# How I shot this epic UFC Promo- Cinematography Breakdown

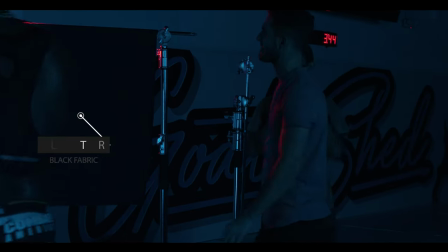Then what we did was we added a piece of solid black fabric to kind of act as like a flag and try to cut the red light off
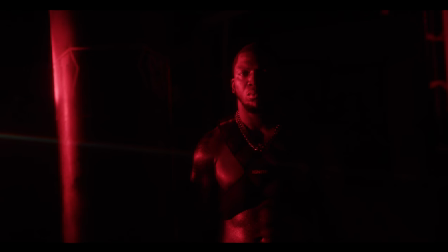so it wasn't spilling into the whole area and it was just touching some of the punching bag and the right side of our subject.
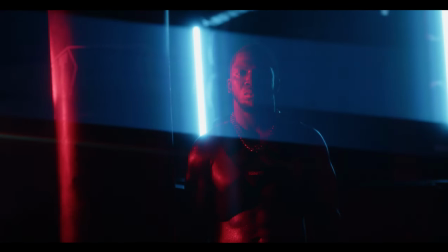Then we added cyan tube lights to the cage and one more cyan colored tube light to the left side of our subject just so he was properly exposed and there was a clear separation of colors between the red and the cyan that was going on.
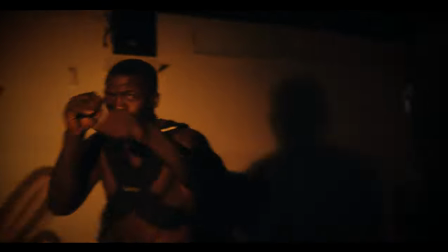The next scene we lit was actually one of my favorite scenes because in my opinion it was a super unique way
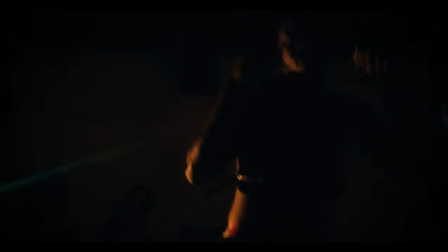to achieve the look that we were going for which this scene was actually inspired by the film I Am Legend. There's like this one scene where Will Smith like kind of takes his gun and he points it and like the flashlight just hits like one area of like this zombie's face or whatever and I thought to myself I wanted it to almost feel like it was a nightmare like it was like you're coming in and out of this thing super fast huge shout out to my man Sosa for doing a great job operating light what he did was he took a feel world 125b and we put like a roll of tape inside the reflector dish so like the light ray was like very small coming through and basically what I told him to do was as I run up to the fighter you run up with me and it'll create kind of like this
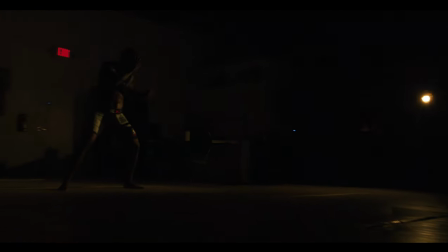spotlight effect on him almost feeling like the light is on the camera it actually was one of my favorite shots of the entire project and it was something that I never did before and it was completely experimental if you guys ever get a chance try it man I don't know it might work it might not so the final lighting setup was this you know weightlifting montage and because we were getting like a lot of really wide shots we decided to really focus on lighting the space rather than the face and what I mean by that is the wide shots were not allowing us to get the lights in close so basically what we did was we started with a key light and we chose the feel world 125b with a 36 inch soft box and we kind of moved that in as close as we could without being in the frame then we added a feel world 225b with a reflector dish and a red rosco gel to the right side of our subject which is camera left and we added another flag so again the
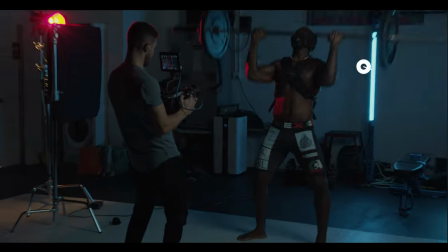red light wouldn't spill everywhere and the last thing that we did was add two cyan quasar science tubes to the weight rack just helping
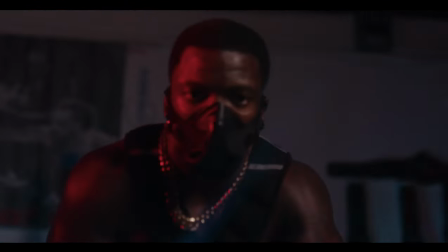backlight our subject and acting as practicals in the shot and ideally if we had a lot more time we would have been able to kind of like make sure
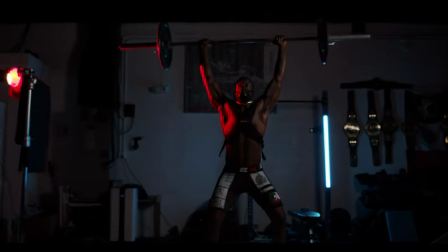that the lighting was like perfect but in this situation we had to move so fast that like we only had time for like one lighting setup really
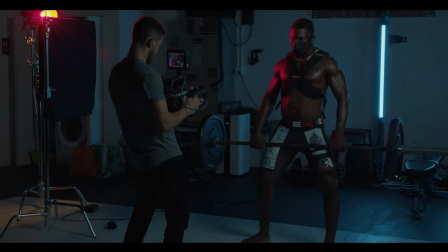and maybe move in the lights a little bit closer and sometimes when you have that it's better to get one lighting setup that kind of works
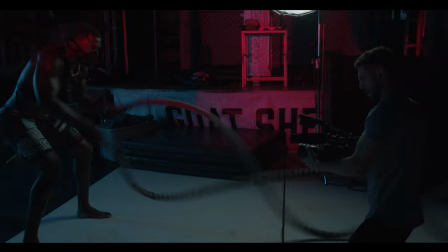for everything rather than try to light everything individually and that's what we did and it actually worked out great on this so thank you guys for watching i really appreciate all the love and the support that i've been getting on the youtube channel lately as of right now we're like approaching a thousand subs which is awesome but for those of you who are just watching the channel for the first time or just being introduced to me and you know this little community welcome and don't forget to like and subscribe i'll see you guys in the next one deuces the fans didn't come see the fight
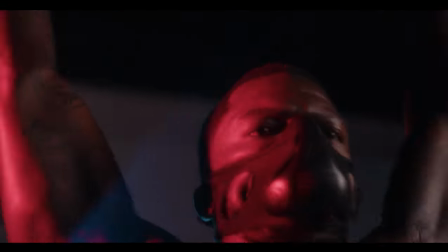they can't see a mom that cage is my home that's my world